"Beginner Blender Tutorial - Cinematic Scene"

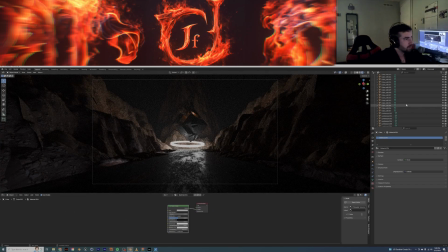There we go So yeah, it's looking pretty cool. Maybe you can turn up the point light up here
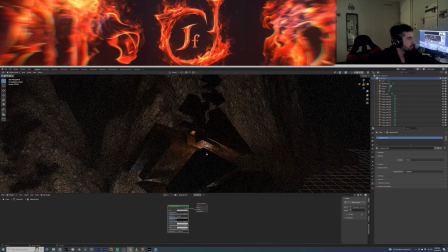I should be more organized in this It's right here
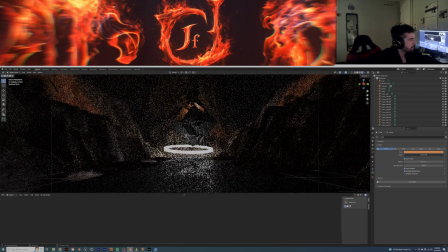There we go What else we add? I'm not sure let's add Let's add maybe a point light right here cuz there's a little bit of orange right there.
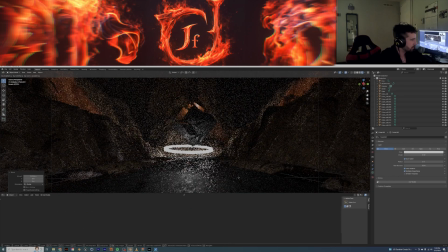Yeah There's a little bit of orange right in the front and the reference. Let's add another point light.
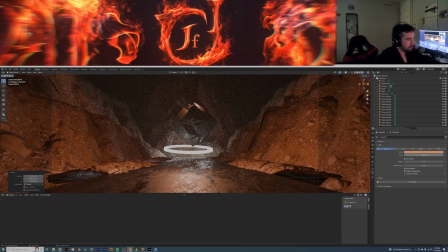Maybe not that big
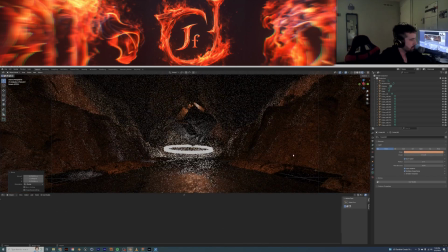So I goes more there than anywhere Maybe you can probably
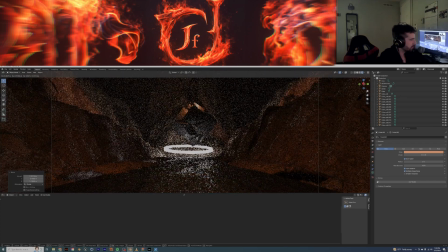Just trying to think of with the landscape because the landscape looks a lot better without the light because it's straight on So it doesn't look great, but maybe we can put a like Put like two up here.
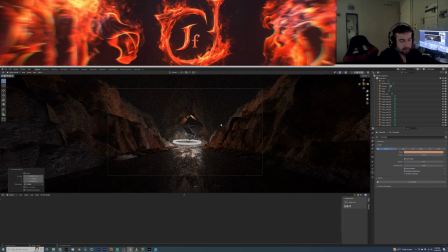Yeah Okay and then we could put some stuff in the back to highlight um up to highlight the mountains
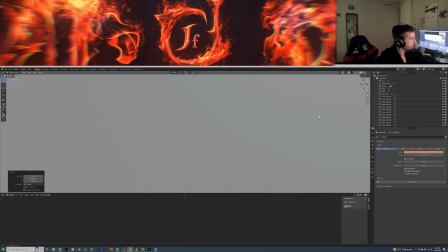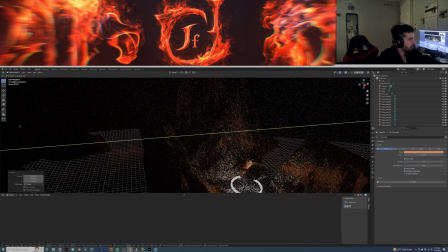oh maybe we could put probably a ring back there too make it look cooler
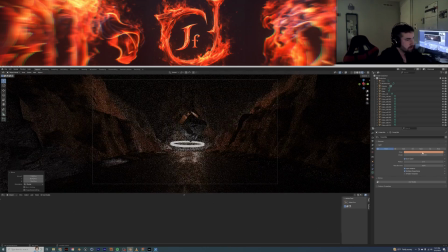turn that up maybe make it a different color yeah okay now we're cooking
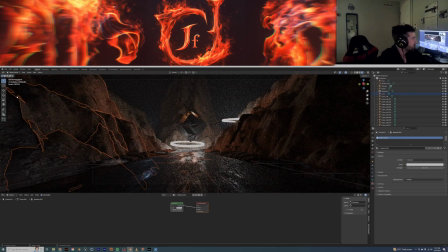and now just duplicate this very subtle and then we could add some depth of field to it because depth of the field is nice.
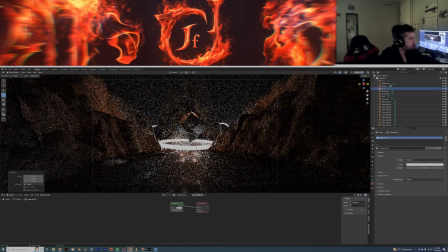Yeah. Let's add some depth. So depth of the field.
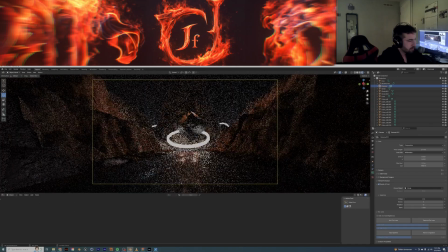Circle. Boom. Now it looks a little bit more cinematic.
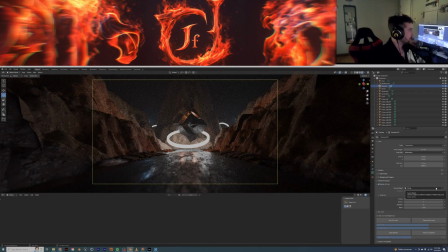So yeah, let's render this out and I'll see you guys in compositing.
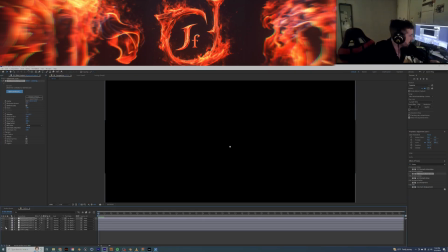Compositing, what I did was I used Red Giant's Magic Bullet Suite to make a film grade.
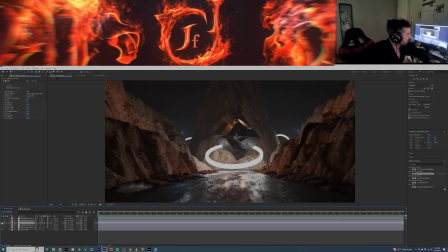Oh, that's not, that's empty, nice. So for a film grade, this is our film grade, and then optical glow,
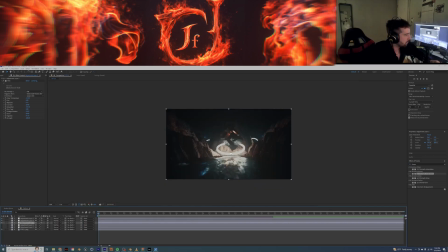and then chromatic aberration, and we have our final image. We can even add some cinematic matte bars or something to cover up the chromatic at the bottom, because that's what the old film used to do. Now I do, let's just put a mask and then change it to subtract.
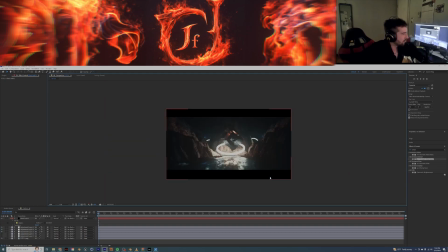Now it looks a little bit more cinematic, nice. All right, good job, guys. Thanks for watching